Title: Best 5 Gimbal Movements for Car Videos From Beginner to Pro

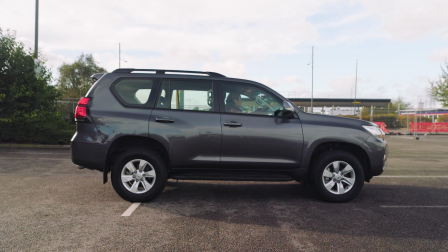0:03 Today we are going to have a look at the best 5 gimbal movements for cars. In this case, we need to add movement in the shots as the car is parked and nothing is happening. That is the reason we are adding movements and using the gimbal to be more stable and create more interesting shots.
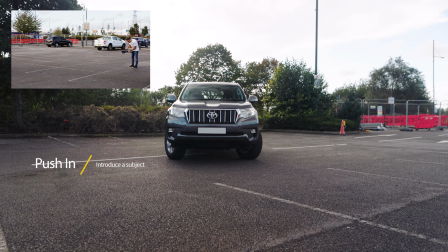0:18 The first movement we are going to have a look is the push-in. For the push-in, we are going to center the car in the middle of the frame.
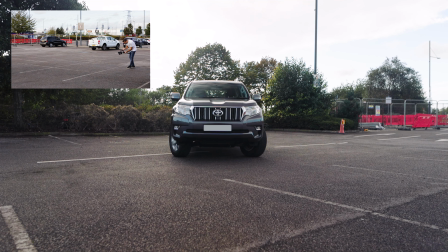0:24 And then once you have it, we are going to lock the gimbal and then move forward
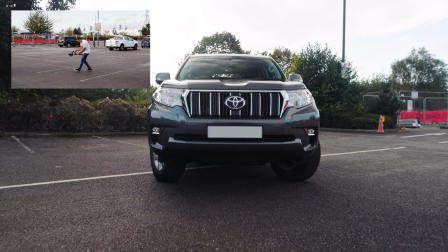0:31 slowly and to create the push-in.
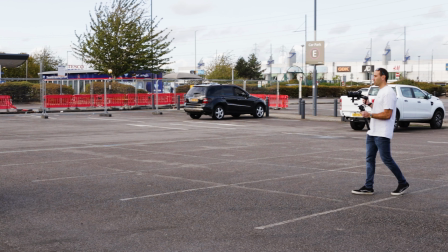0:34 The push-in is going to introduce the car, is going to give more personality, tell the audience that something is happening.
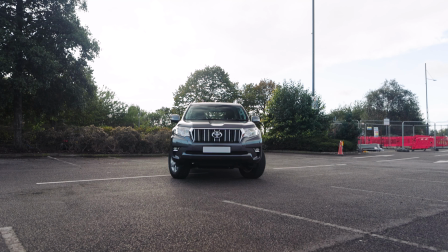0:41 We can use the push-in as well to reveal the scene, just to see and to show where the car is and where we are shooting.
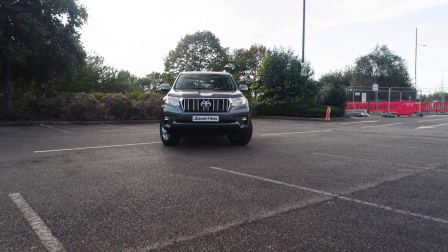0:50 We are going to shoot low, just like headlights height.
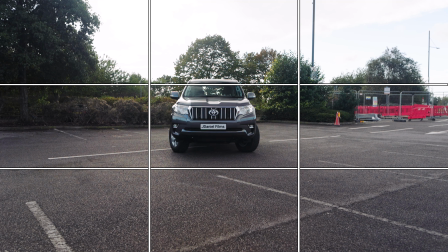0:54 In that case, we are going to engage more with the car, give more personality, and it's going to be stronger.
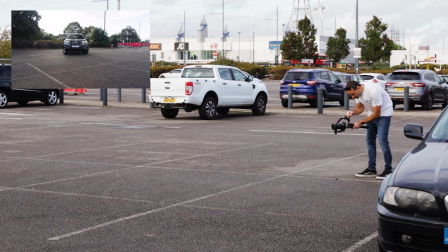1:01 So we are going to try another one. We center the car in the middle, we lock the gimbal, and then we just move forward.
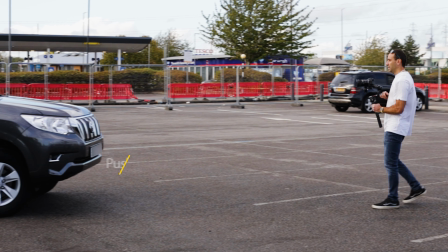1:13 You can push in as much as you can. So the next shot we are going to use is push in and tilt up.
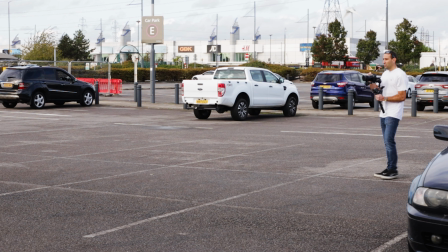1:21 This is going to use to reveal the scene as well.
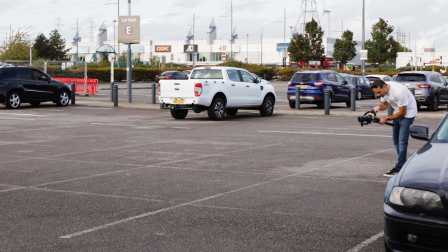1:26 In that case, we are going to start the same height, more or less, and then we are going to change from PF to PTF.
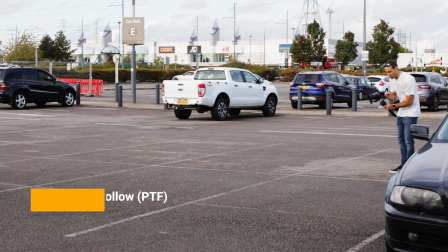1:35 So now the gimbal is going to move wherever we want to.
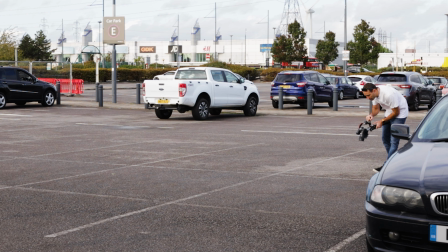1:43 So we're going to start from the floor and then move up and forward with the push in until up the camera.
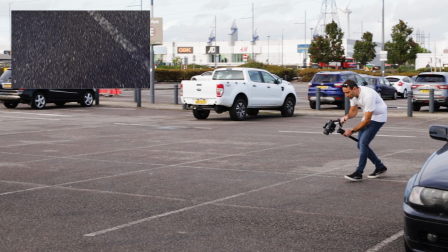1:50 So we are going to reveal the car.
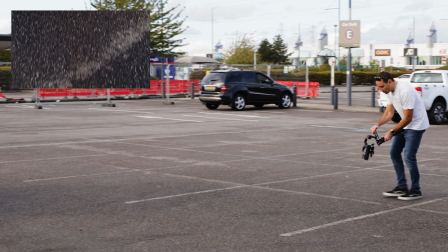1:57 So remember to record as well backwards, just in case you want to use it in post-production, a different shot, you have another option.
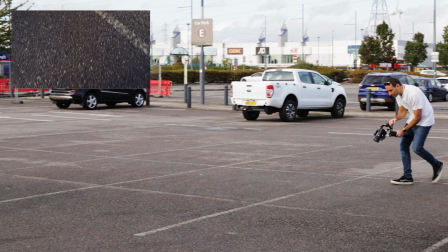2:06 So let's do it again. So we start from the floor, move forward, and reveal the car. The next movement we are going to have a look is the parallax. The parallax, we are going to use PTF on the gimbal.
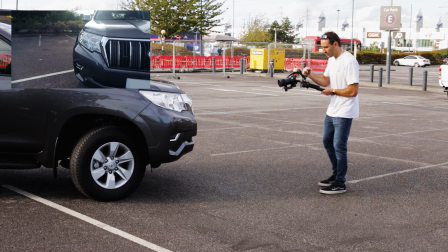2:23 So in this case, we are going to focus on the headlight, and we're going to move around the headlight.
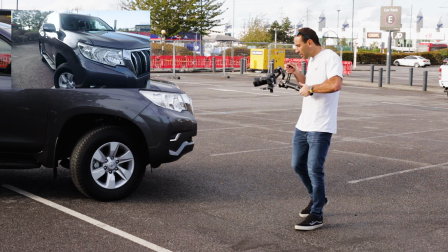2:30 It's going to give that parallax movement.
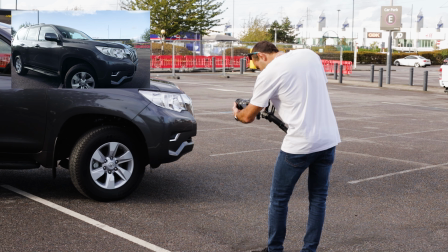2:36 We are going to give some room on the background so we can see more the parallax and see how the background is moving,
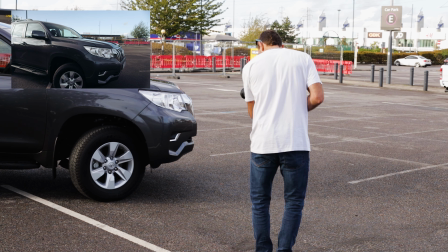2:45 but we are centered the headlight on the front of the car,
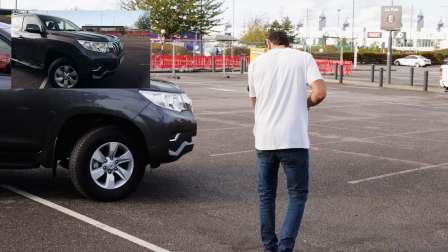2:51 and it's not going to be.
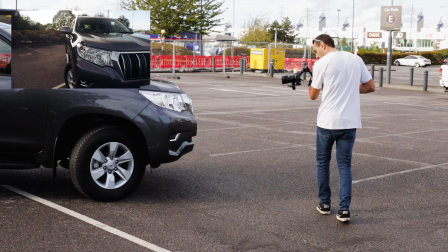2:56 We are going to move slightly. The next movement we are going to simulate is a crane. So this is going to be up and tilt down the camera.
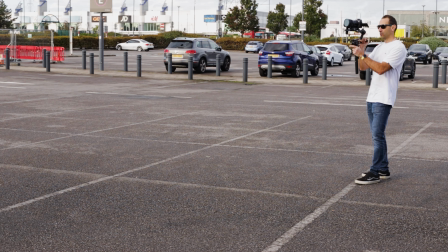3:10 So for that, we are going to center the car as well. In this case, we are going to use PTF so we can move the gimbal up and down.
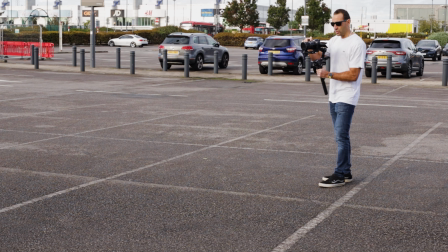3:19 The camera is going to follow any movement we are going to do. So we are center the car, and we are going to start from bottom to up.
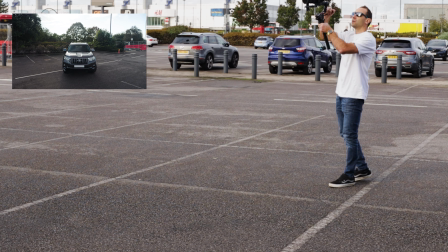3:27 So we keep the center of the car all the time in the frame, and we just tilt the camera up.
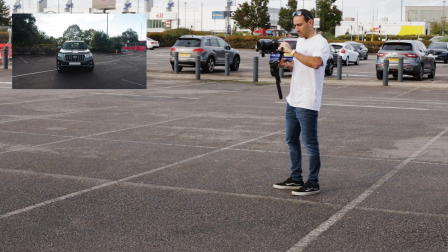3:37 So let's have a look again. You need to see the shot. Right.
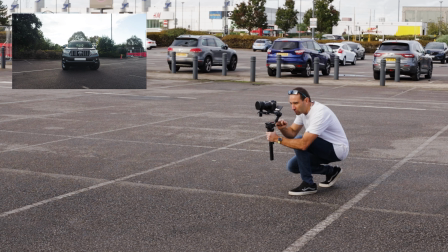3:42 We're going to start from bottom, going up.
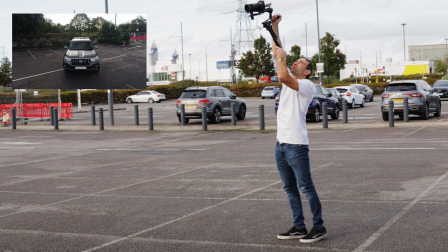3:50 And this simulates a crane. So always keep the car in the center while you are doing the movement.
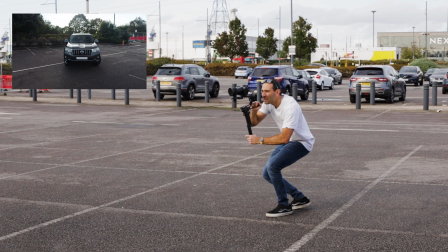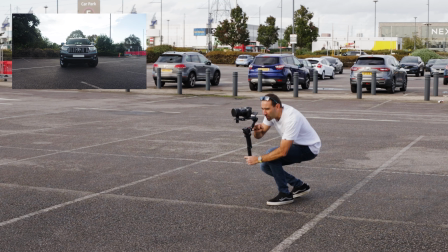4:03 One more time.
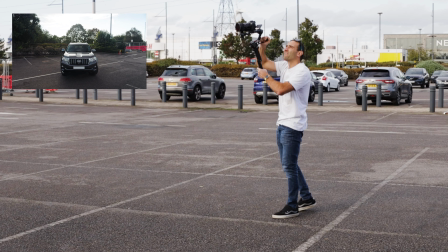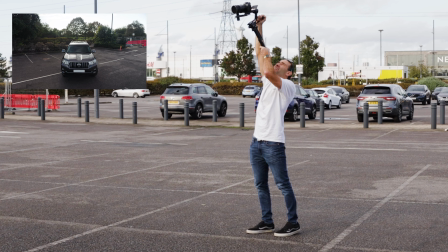4:10 We have 3 movements now. We have the push-in, we have the parallax, and we have the crane. The next movement we are going to use is the pull back.
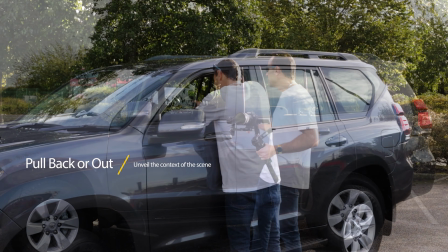4:18 For the pull back, we are going to film the interior of the car. These movements are great for that. So we are going to lock the focus on the steering wheel and then just pull back.
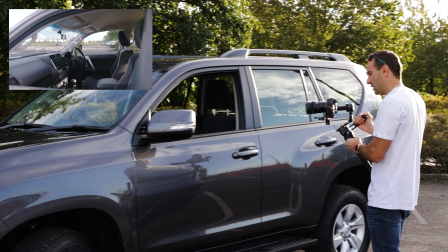4:27 Slowly, it's going to reveal the interior of the car. Before moving on to the last tip, remember to change the lens.
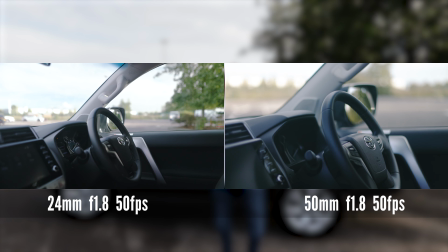4:34 Not shoot everything in 24mm or using just one lens, because sometimes we can get lazy with the gimbal. If we change the lens, we need to readjust everything and to balance the gimbal again, and it's sometimes like tedious if we don't want to do that. But then you will regret it maybe in post-production. So now, right now I have the 50mm lens, and this lens I'm going to use it for the details of the car. And another advice is remember to look around the car, in the exterior and interior of the car, as well as in the engine. Look for the special gadgets that the owner has in the car. Every accessory they have, like maybe some symbols, the steering wheel, the wheels, the brakes, the exhaust, that is going to give the personality of the car, and we want to capture that as well. The other thing to keep in mind, as we are using the gimbal, sometimes we tend to use a lot of automatic focus, but in some cases we don't need automatic focus because it's going to ruin the shot. In that case, try to use manual focus, and then it's not going to mess around with the shot.
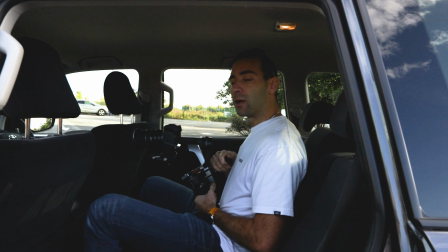5:38 So right now, this is the perfect example that we want to use manual focus.
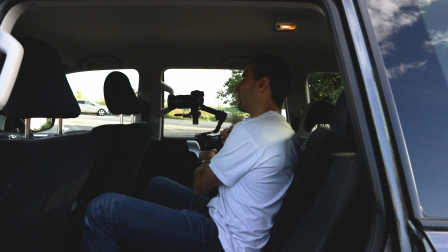5:42 We are going to use the head of the seat and move around from one side to the other just to reveal the dashboard of the car.
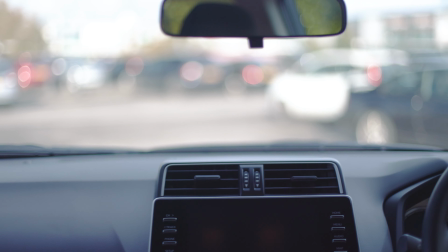5:50 If you use automatic focus, it's going to focus the seat, and then it's going to swap the focus to the front of the car, and we don't want that.
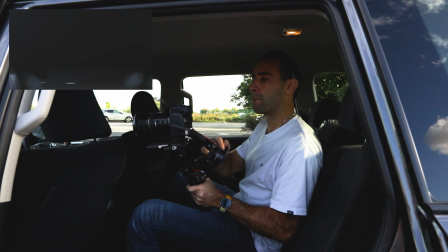5:58 We want to keep the focus in one place and not changing all the time. So you see now I use manual focus and I change the lens. I have this shot with the foreground.
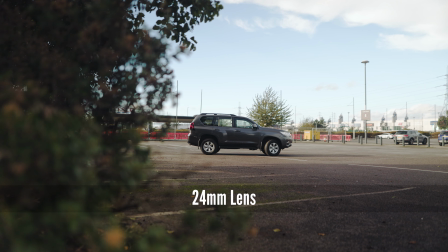6:08 You can see the difference, how wide and how far the car looks like with the 24mm, and how close we can get if we change the lens.
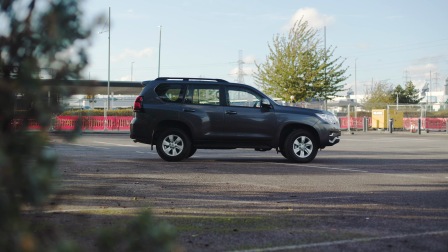6:16 Only change the lens, the same scene, the same shot, and it looks much better. So remember to use the foregrounds. In this case, I use the foreground as the trees. I use the foreground in the interior car with the seats. And you can use the foreground as well with the frame of the door or the frame of the window when you are shooting the interior of the shots. This is going to give you more dynamic. It's going to give you the depth of the shot. You have background, and then something is happening in the foreground as well. The last movement we are going to have a look is the truck. The truck consists to go from one side to the other parallel to the car. We're using PF.
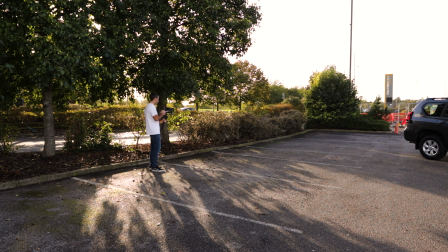6:54 I just lock the gimbal where I want to. And remember to your feet is going to face the direction you are going, and remember to do the ninja steps.
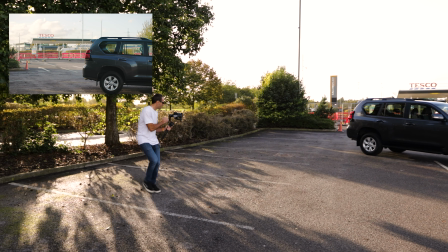7:04 This is going to give you a little bit smoother movement as well, so you can see how revealing the car.
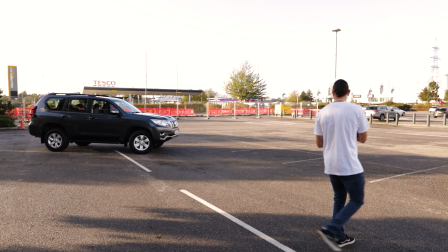7:11 And it's still too close. I'm going to move backward a little bit. So just changing my position.
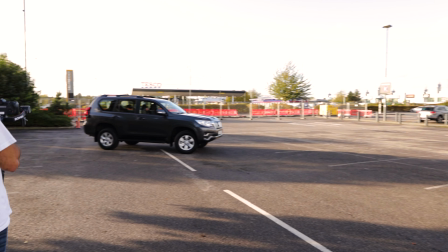7:19 I'm going to go to the center. I'm going to focus the car.
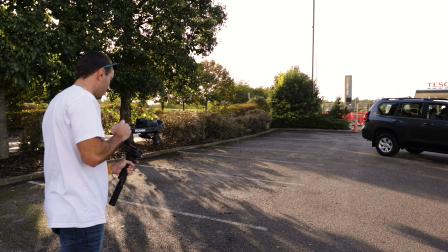7:27 Go move backward a little bit and lock the focus. And now I lock the gimbal.
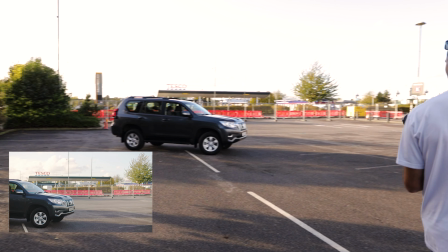7:33 I'm going to move from this side to the other. For me, it's easier to do the other side, but
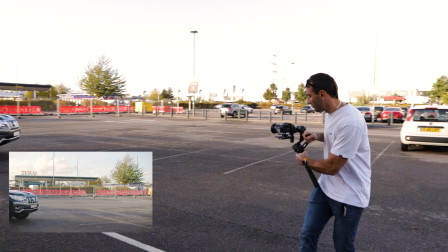7:41 now we have the truck just revealing the car from one side to the other.
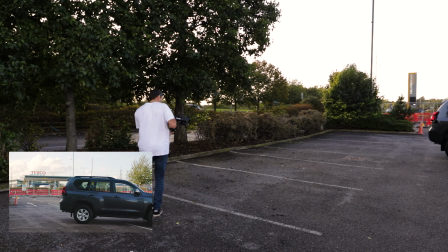Because we are using the gimbal, not everything is going to look smooth. If you go fast and move quickly, the gimbal can do this movement as you're doing the steps. So remember to take your time, film slowly, and not rush every shot. So in that case, you are going to make sure the gimbal is stable and your movements of your body and with your arms are stable as well.